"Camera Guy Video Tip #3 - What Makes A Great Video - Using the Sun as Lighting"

But before I had this I made one out of aluminum foil and compressed board and I just wrapped one side and I taped it and it threw light fine. But when I heard about this deal of getting five-in-one, it's like okay I need to get that for the toolkit. So let me show you some different ways that you can use it. You leave anything out? I think we got it all this time.
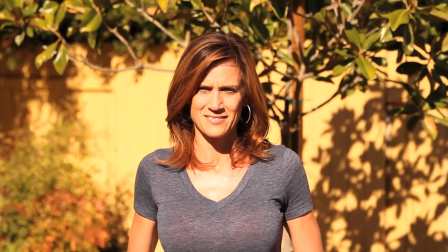All right let's go. Now one of the nice features of a five-in-one reflector is called the diffuser and Kim is directly looking directly into the Sun and it's she
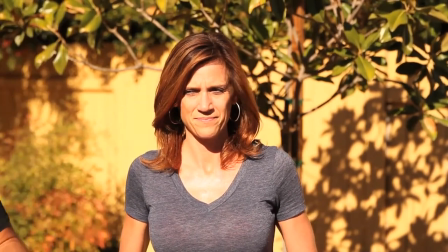can't even look you know it's all overexposed so what you can do is hold a diffuser have someone hold it over your subject and then you
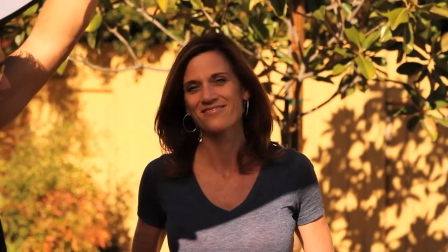can see now that it allows you to not have to squint
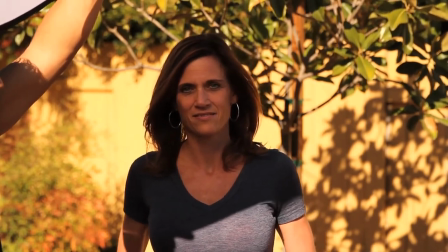and not have their face overexposed now you do need a second person to hold
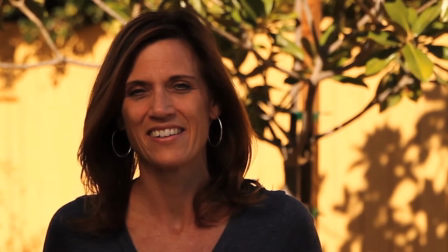and you want to keep the diffuser between your subject and the sun now
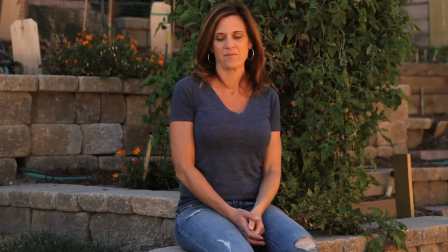in this example kim is up on the hill and she's in the shade
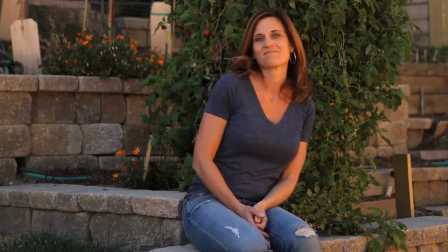and she looks good now and her face isn't dark there's you know there's no
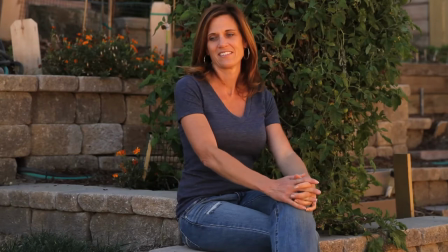shadows but watch what a little light can do it just will totally bring
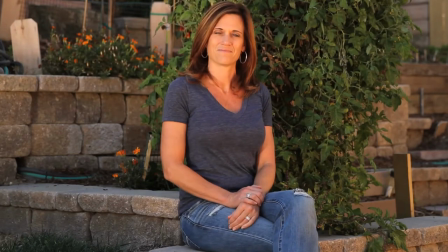her her face to life as I put the reflector on her
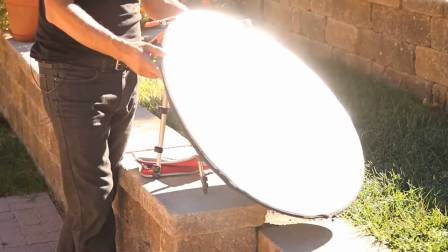and I just move it around as I look at Kim and there it
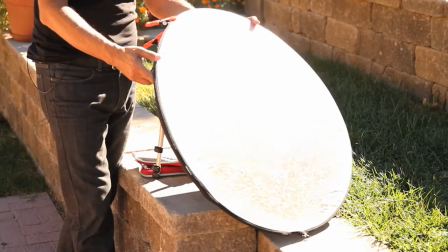is look at the difference you can see the catch light in her eyes it totally warms up the shot I'll take it off
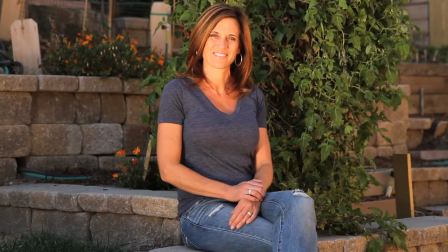still not bad but that is just so much better.
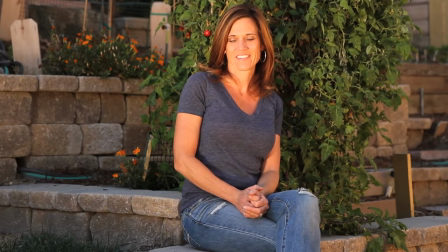It's almost as if I have a giant 11,000 tungsten light on her that the
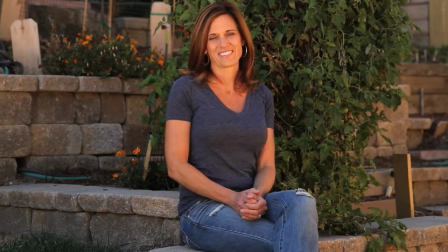studios use but I'm just using a reflector for $15 or something you can make out of your own home.
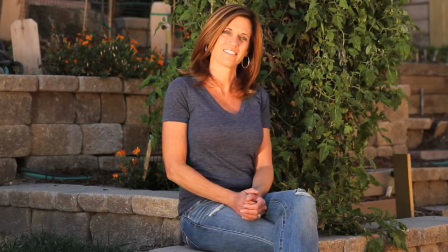Now I know a lot of you film on your own so you really think wow I don't have another person to do this reflector. Well what we do to work around that is I just happen to have an old tripod laying around and I put some clips on it and everything's clipping down here and I just clip to the reflector and I also use some weights and I weight down the tripod as well so it doesn't blow in the wind sometimes the reflector moves so you can use anything to clip to you can use an old broomstick a back of a chair lean it up against some bushes or something but anything really in your creative mind to use this reflector would be really really helpful. Well we hope you found this video helpful about lighting using the Sun and also when the Sun causes you some problems and how you can work around it. Look forward to hearing back from you and especially if some of you changed the way you filmed because of what you've learned here today. We'd love to hear from you and yes we are using a reflector right now for this closing shot. All right talk to you guys later thanks a lot. See you later thanks for watching